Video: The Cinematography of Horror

It's up to you to have a firm grasp on your intentions to wield these tools for the intended end result. Just as much as how a red spot on a shirt could be either blood or a ketchup stain, it's up to you to supply the context that informs the audience's experience.
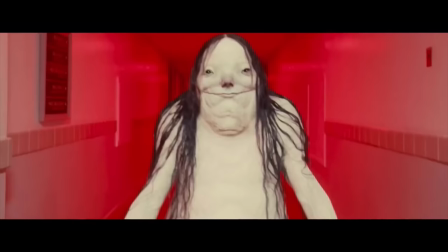(8:46)
Horror has a lot of freedom in its use of color as well,
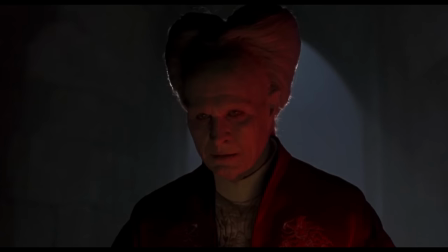(8:49)
and can go very surreal and obscure without distracting the audience in a way that other genres really can't.
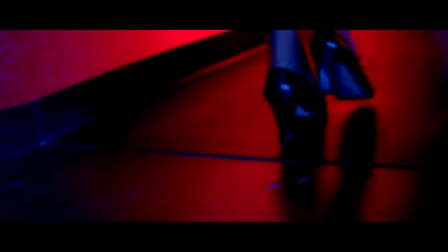(8:55)
Dario Argento's Suspiria is probably one of the most vividly colorful horror films with a very saturated theatrical palette.
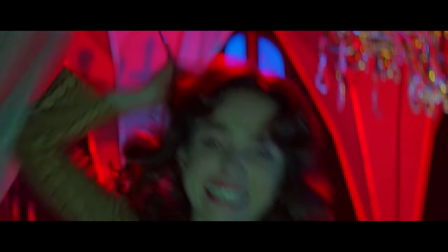(9:01)
And while we do see a variety of colors in the genre, most commonly used might be red, giving both a sense of danger and violence.
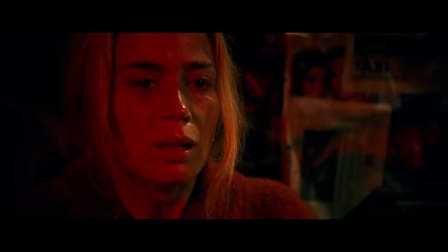(9:09)
There's a lot of theory out there on how certain colors affect us, and these can be utilized by the filmmaker in horror to convey things such as fear, panic, and disgust.
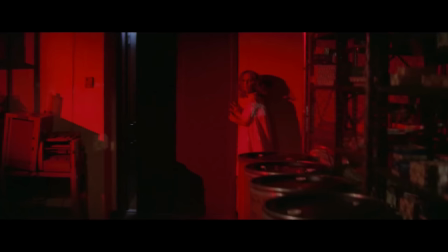(9:18)
But just as I said before, it's up to you to supply the context to land these colors the way that you're intending.
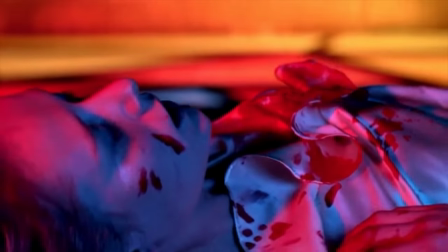(9:23)
You could use the same color each time a character is killed to set an expectation in your audience that you can then subvert later,
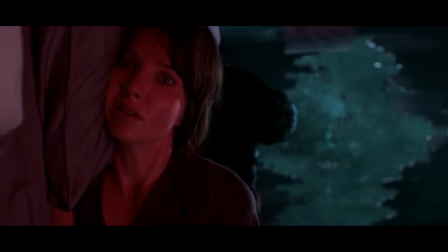(9:29)
or use colors in a traditional way as a shorthand, or flip everything on its head to keep them off guard.
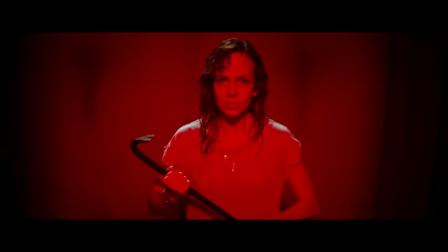(9:35)
For me, I'm a fan of shifts that you may not even notice on first viewing. Like with James Wan's The Conjuring, the film dances between a warmer and cooler look.
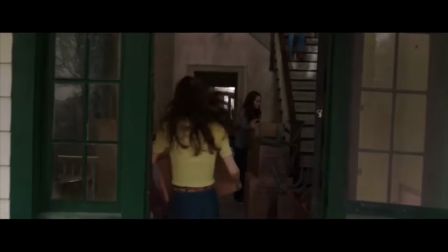(9:44)
In most moments, without a supernatural threat, you get a normal, leaning skin tone and warmth.
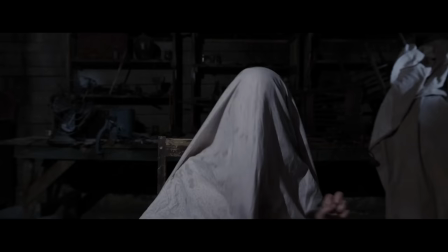(9:49)
But when the supernatural danger shows up, that shifts to a cooler, more pale look.
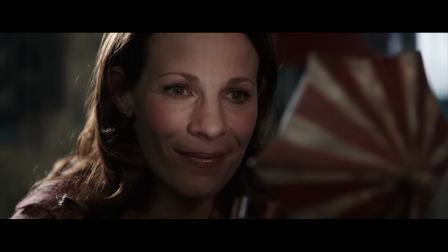(9:53)
Like this moment, where we're made to think there may be a ghost there, then two moments later, when there actually is.
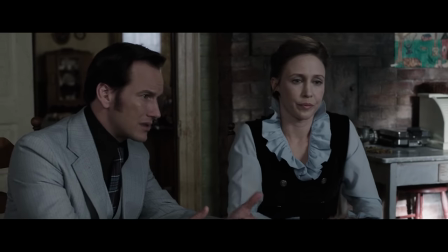(9:59)
Or the Warren's house versus the Perrin house. And then there's the idea of throwing all of that out and embracing the opposite.
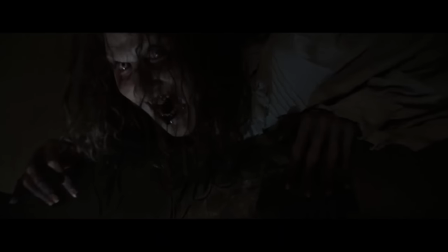(10:06)
While shooting dark or night scenes is an effective way to kickstart that creepy vibe, don't be afraid to go against that convention.
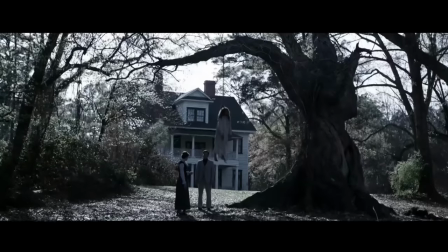(10:13)
A lot of great horror films have great scenes in bright daylight settings, and for me this is effective in a few ways.
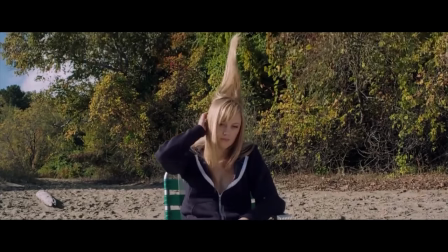(10:18)
First, it's a great way to put your audience more on edge by showing them that they are not safe even in the sunlight,
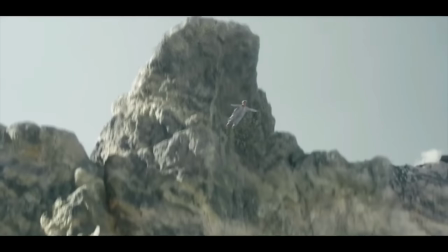(10:24)
since we can have a sense of security once things are bathed in daylight, which makes it the perfect setting to twist that expectation and shock your audience.
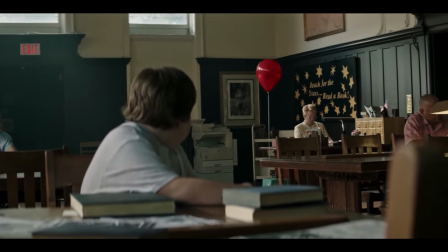(10:32)
It can also be more disturbing since you are taking that setting that should be a comfort in adding darkness in,
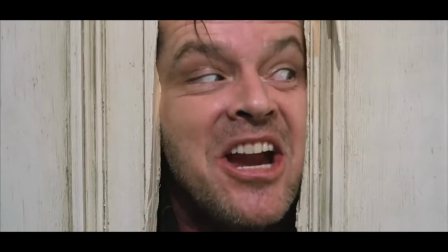(10:38)
similar to the idea of why things happening in spaces you are most vulnerable are so effective, like the shower.
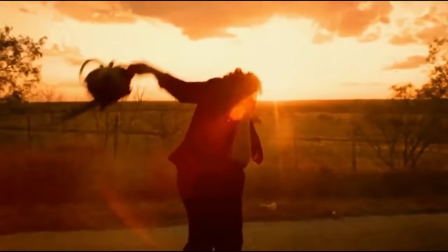(10:43)
And yes, all of these ideas are somewhat obvious, if not completely, but I think the obvious things are often overlooked and misunderstood.
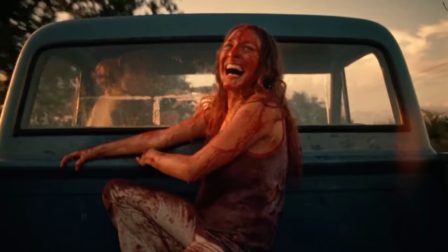(10:51)
We get so comfortable in the knowledge that 2 plus 2 equals 4 that we never do the equations or its variations for ourself,
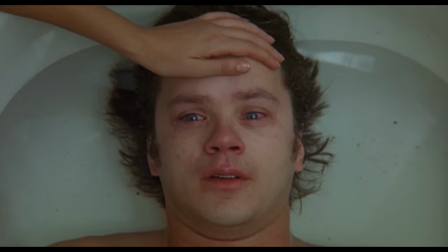(10:57)
so we end up knowing the thing without understanding it. So break down these ideas for yourself.
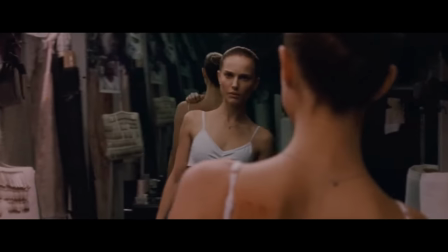(11:02)
Look at the films that use them. Dissect why they did it that way. Why it was so effective on you.
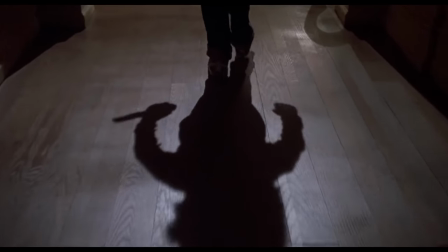(11:08)
Then, and most importantly, try them for yourself. Fail at it, try again, and build your toolbox with understanding. But that's it for today. Subscribe if you're feeling generous, and hit the bell to be notified when we put up more content. And until next time, don't forget to write, shoot, edit, repeat.